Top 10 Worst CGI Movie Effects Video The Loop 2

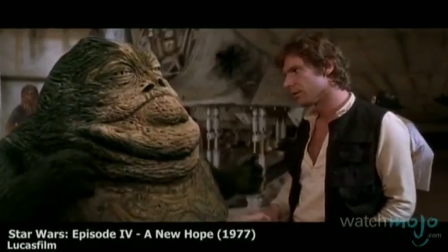[0:05]
Nothing takes you out of the moment like a bad special effect.
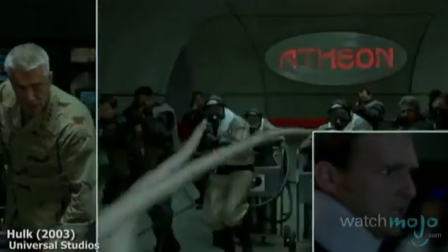[0:10]
Welcome to WatchMojo.com, and today we'll be counting down the top 10 worst CGI movie effects.
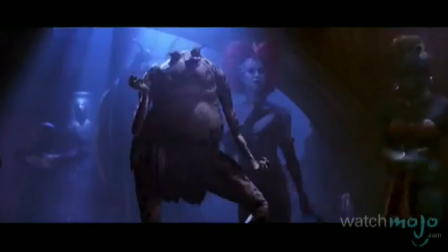[0:16]
Just to be clear,
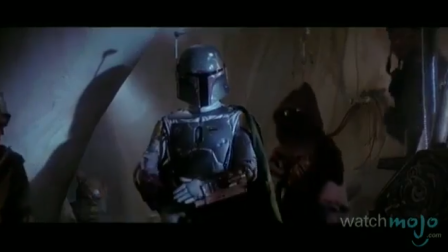[0:17]
we're singling out the CGI from films with respectable or massive budgets that shouldn't have settled for second-rate or unfinished-looking effects.
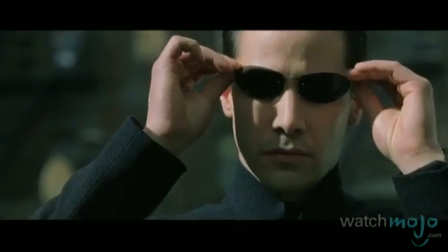[0:25] Surprised to see me? No.
Number 10. The Agent Smith battle, The Matrix Reloaded.
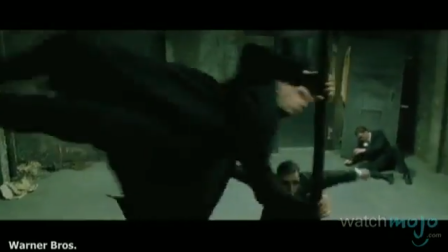[0:33]
Kicking off our list is the film trilogy that is otherwise recognized for revolutionizing visual effects.
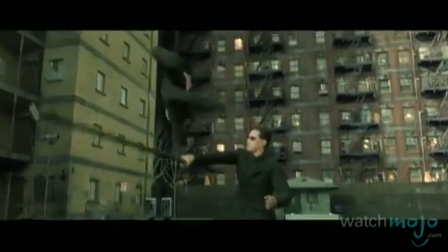[0:39]
However, it stumbled when it sought to have Neo square off against countless Agent Smiths in a CGI extravaganza.
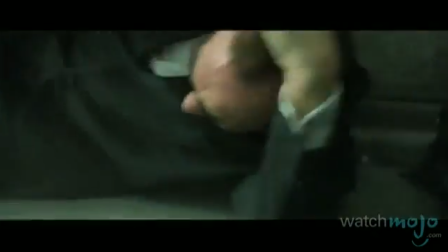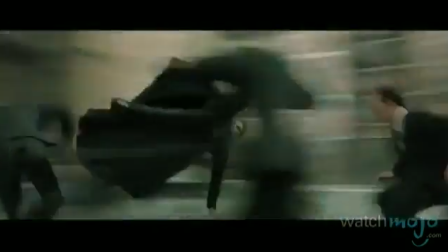[0:54]
Unfortunately, despite having a relatively strong start, the quality dips as the fight drags on, making everything look more and more like it's made of plastic.
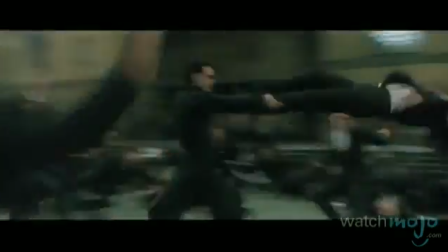[1:02]
It's as if the special effects department lost interest in realism or simply ran out of time.
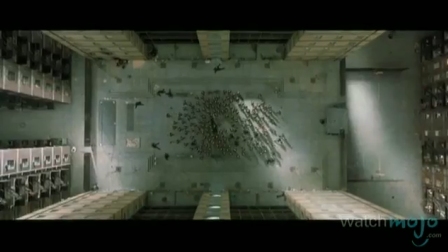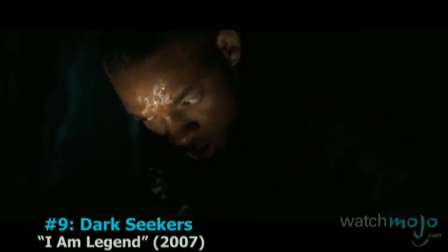[1:15]
Number 9. Darkseekers, I Am Legend.
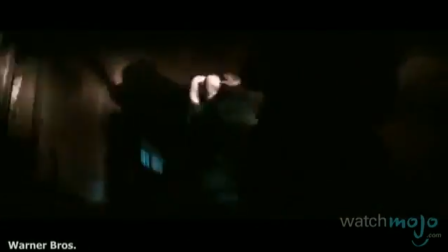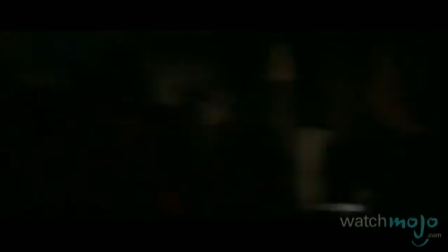[1:25]
There's nothing like a good old-fashioned $150 million Hollywood tentpole film starring Will Smith.
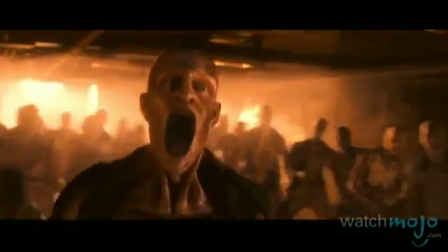[1:31]
Unfortunately, the bald, vampire-like creatures with gaping mouths aren't very convincing, and in turn, not very scary.
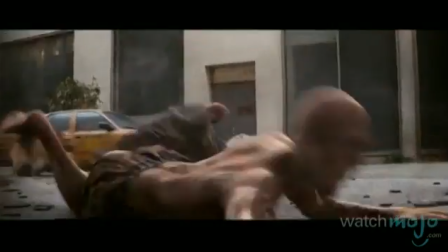[1:38]
It's hard to get too involved when everything looks far too digitized and removed from the actors, or rather, actor.
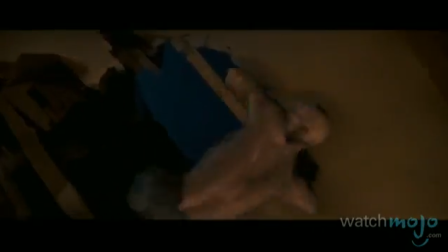[1:45]
The Darkseekers were basically just zombies. Couldn't you have gotten a few actors to do that?
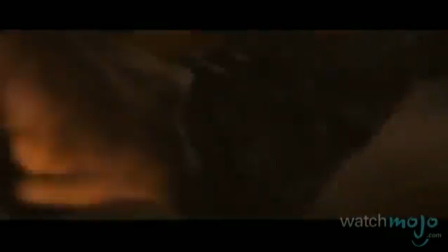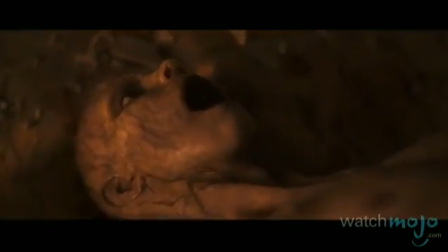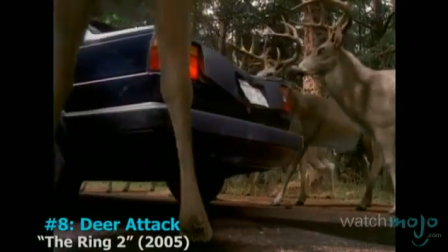[1:59]
Number 8. Deer Attack, The Ring 2.
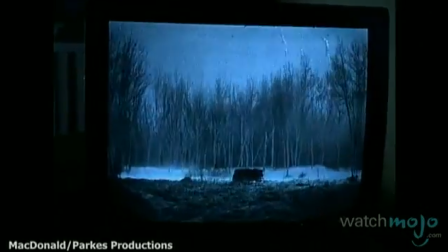[2:03]
In this horror sequel, a young boy becomes sought after by Samara, the creepy girl from the videotape.
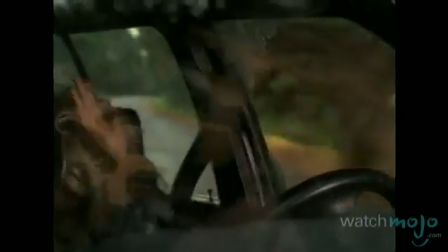[2:09]
This results in a number of odd and deadly occurrences, including this deer attack.
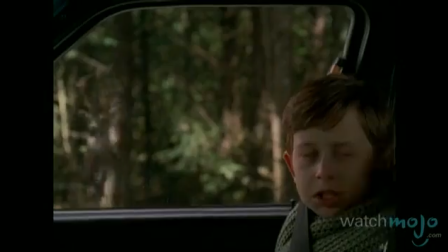[2:14] Get down!
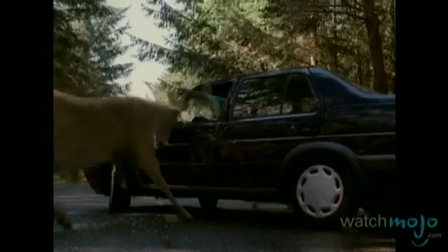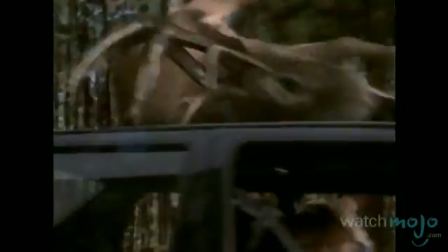[2:21]
Ultimately, this scene may have been scarier if A, it made any sense, and B, if the deer looked remotely real.
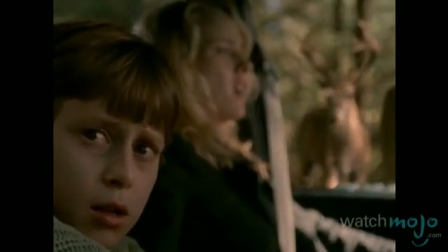[2:28]
Though the filmmakers attempted to get the nuances of the animals down, it's all for nothing as the beasts look superimposed.
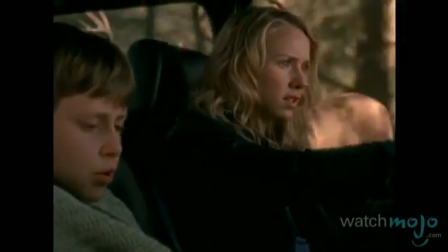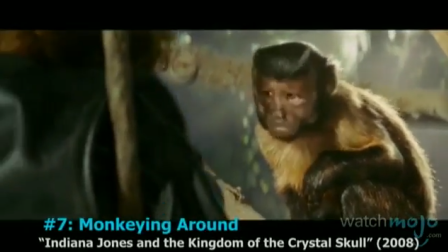[2:41]
Number 7. Monkeying Around, Indiana Jones and the Kingdom of the Crystal Skull.
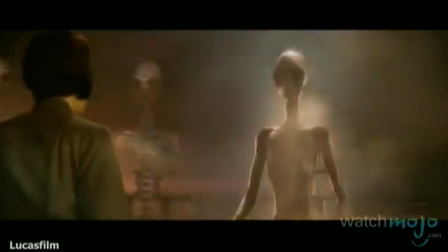[2:47]
Every use of CGI is actually more of an offense than usual in this film,
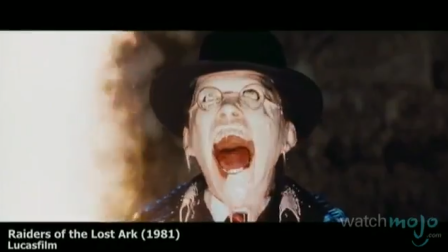[2:51]
as the series endeared itself for its incredible and sometimes nightmare-inducing practical effects.
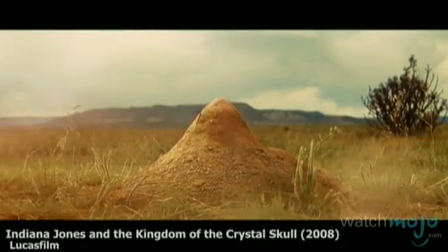[2:59]
Here, CGI is used as early as the very first shot, foreshadowing a film full of unconvincingly animated effects.
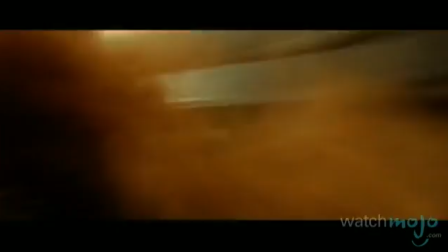[3:06]
Seriously, you get Harrison Ford, but you can't find a real gopher? Then again, perhaps the script is to blame,
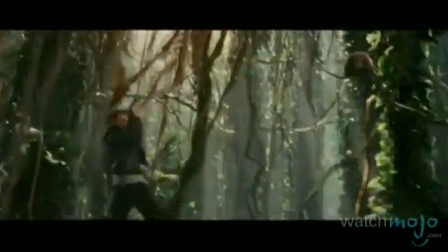[3:12]
since it apparently called for Shia LaBeouf to swing like Tarzan through the jungle with an entourage of animated monkeys.
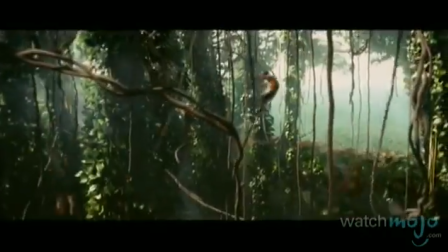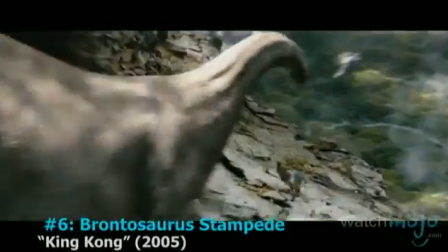[3:25]
Number 6. Brontosaurus Stampede, King Kong.
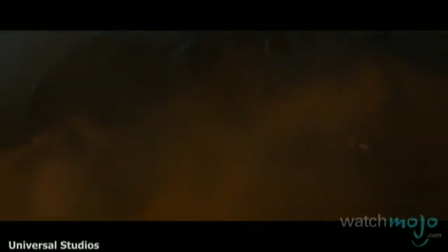[3:29]
From Peter Jackson, the man behind The Lord of the Rings, comes this remake of the Big Ape epic.
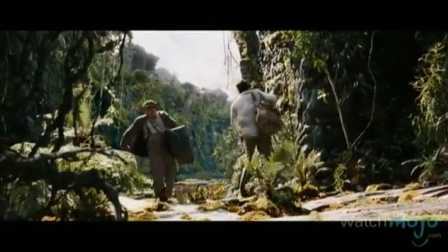[3:35]
This meant having an ill-fated film crew set foot on Skull Island, only to get caught in the middle of a dino stampede.
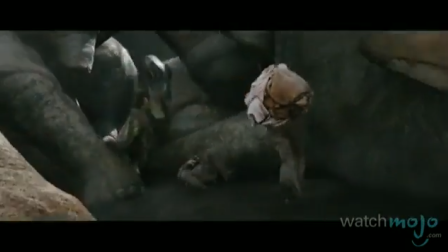[3:45]
The longer this scene drags on, the more and more it becomes clear that the actors are just running in front of a green screen.
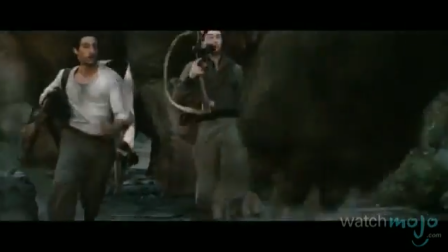[3:51]
Less believable still is the fact that Jack Black manages to keep pace.
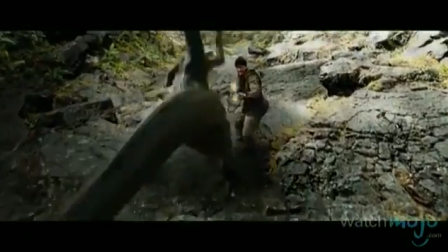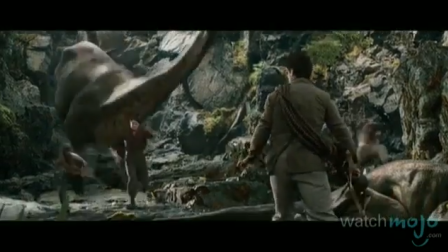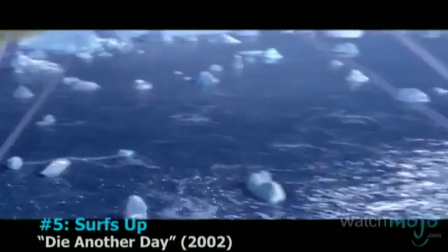[4:07]
Number 5. Surf's Up, Die Another Day.